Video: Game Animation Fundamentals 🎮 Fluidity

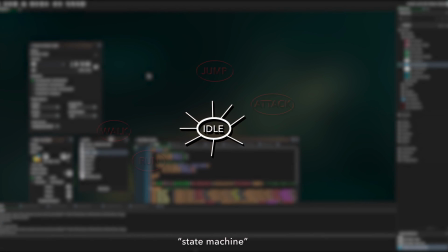As Jonathan advises in the book, however, this can very well lead to an increasing amount of resource and budget.
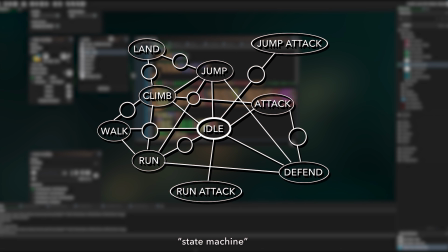So try and figure out what's important to gameplay and feel first.
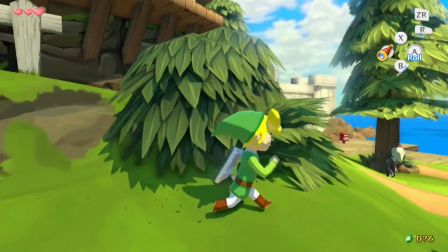In game animation, you've got 3 main types of motion that are all constantly flowing in and out of each other: loops, links, and linears.
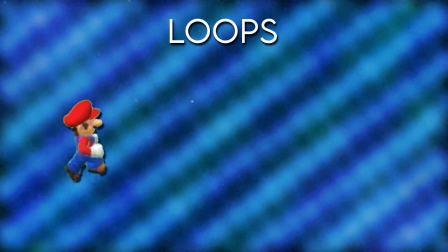Loops are things like running and climbing, where an action is constant and must loop back on itself seamlessly.
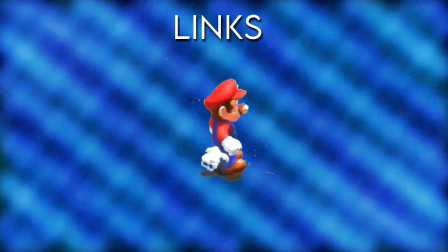Links are those transitioning animations that blend 2 actions together, such as the start of a run or a landing from a jump.
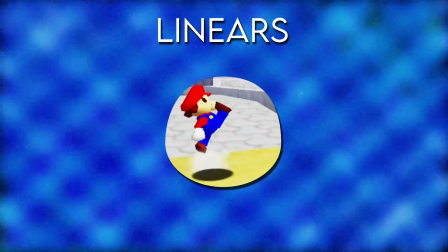And linears are straightforward actions that play once from beginning to end, such as the swing of a sword.
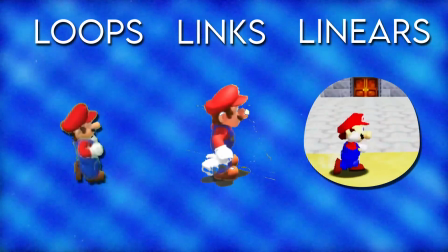Keeping things looking neat, tidy and pretty between these three types of motion will help keep everything looking fluid,
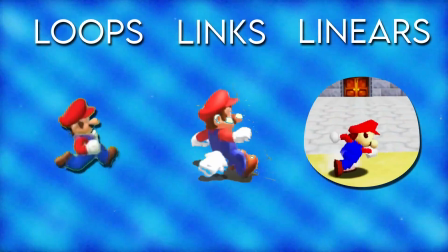and ideally help immerse the player further, allowing greater enjoyment of the gaming experience.
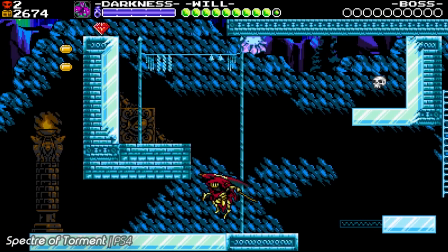There are tricks to help smooth out actions even more in simple 2D games. For instance, overlapping action and follow-through action.
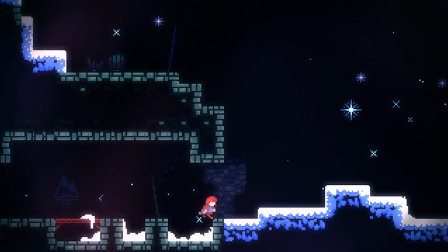Follow-through can be things like flowing fabric and hair.
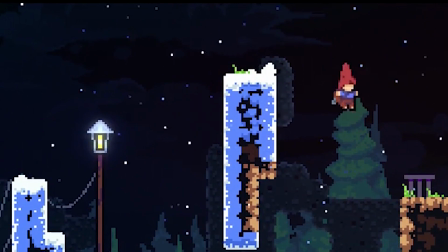Madeleine's hair in Celeste looks like it's a mathematically worked out piece of animation, following her movements and coming to a stop a moment or two after she has.
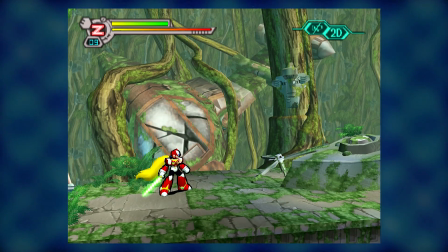Zero had similar gorgeous hair in Mega Man X7 too.
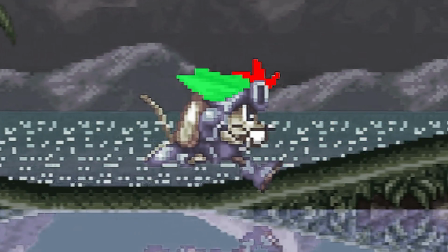Overlapping action can be where different aspects of an animation move and arc at different rates to give the whole motion a less mechanical feel.
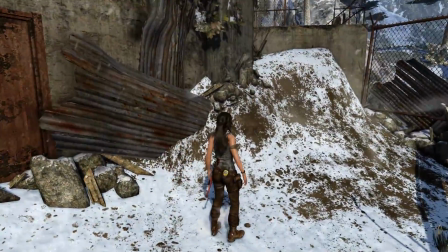For instance, when you stop running, you could gradually come to a halt,
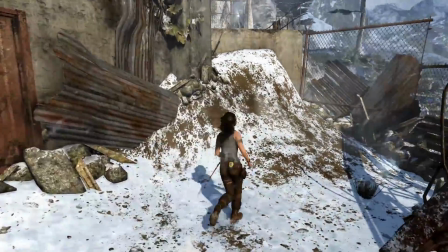while the arms and any loose clothing or articles gradually come to a stop themselves at a slower pace, as what would likely happen in real life.
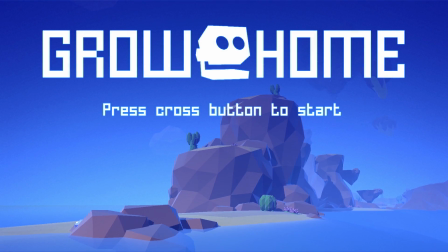Let's take a little look at the game Grow Home.
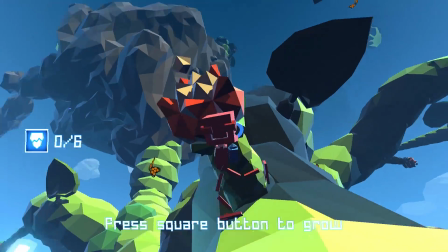You control a little robot called Bud, and you have to help these huge seeds grow into gargantuan plants that eventually reach into space.
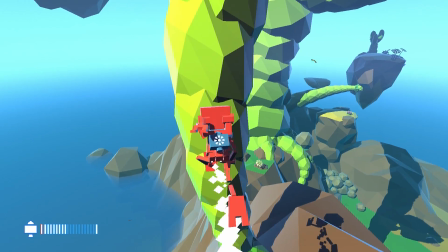Now, much of your navigation comes from running, jumping and climbing,
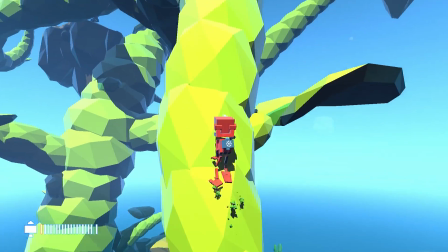but the thing that likely sticks out during gameplay is just how ungainly Bud is when he moves.
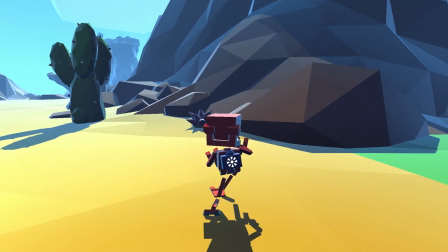That's because he's pretty much purely controlled by maths and calculations, and this is called procedural animation.
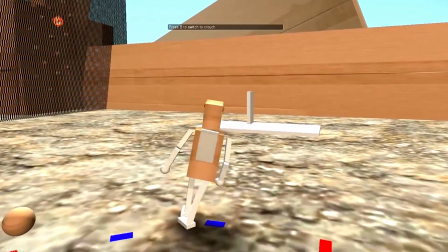Interestingly, Bud is the result of a failed development tool looking into rapidly prototyping characters without the need for animators early on in a project.
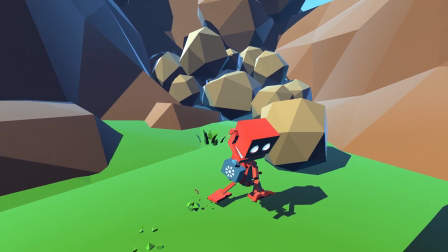When you control Bud, all that's happening is your feet are taking the lead,
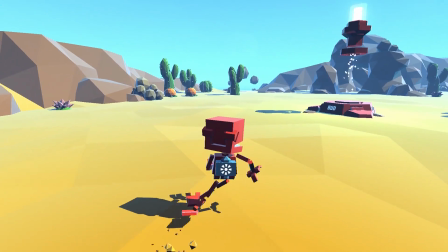and his body is always trying to make sure it finds the centre of gravity between his 2 feet, with his feet ensuring his body can stay up.
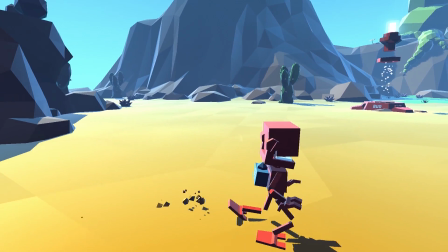So your feet are leading with your body catching up, which gives Bud this drunken motion.
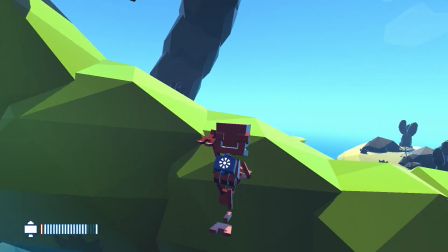The programmers made sure that there was little follow-through when he lands from a jump to ensure players regained control as soon as possible.
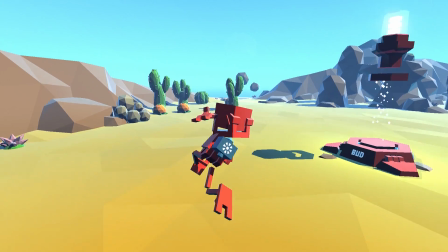And because he's controlled by maths rather than any keyframed poses, all his movements flow into one another really smoothly.
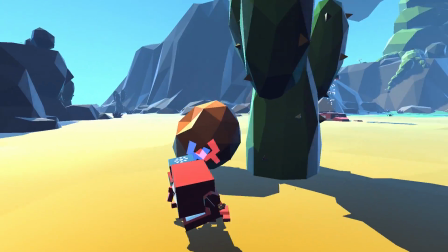Grabbing things is dictated by if an object is movable or not. So when he grabs a rock or flower, it will follow Bud and where he goes.
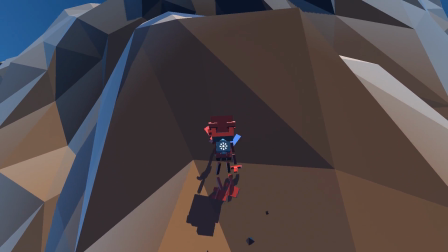But if he grabs onto a vine or cliff, Bud will instead move and follow the motion of your input.
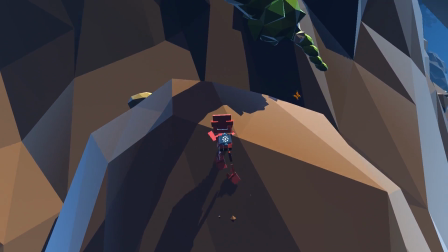So there's no real need for any additional animation.
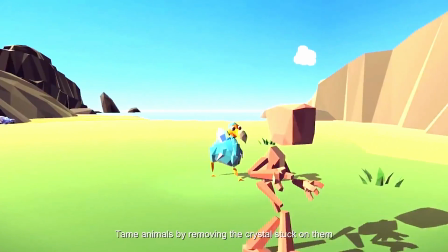In the process of creating a way to remove the need for animators early on in the character development process,
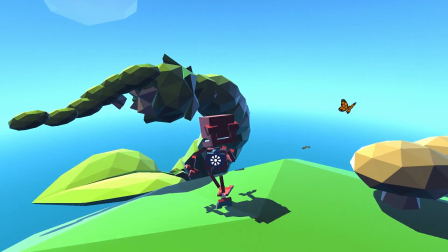the team accidentally created their own little charming character with his own movement and own personality.
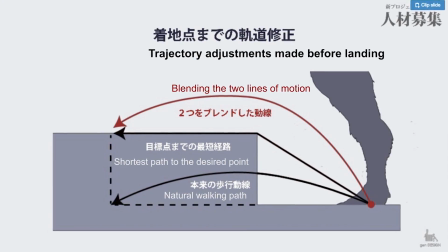I've covered procedural animation in a previous episode looking at Trico from The Last Guardian.
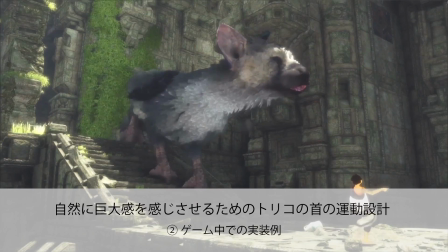This was a combination of procedural animation and traditional keyframes to blend the motion together.
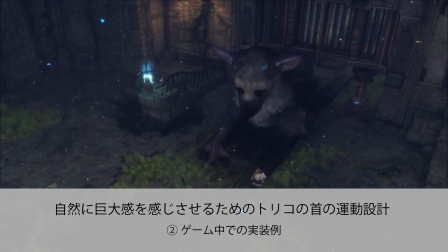I'd recommend checking that video out.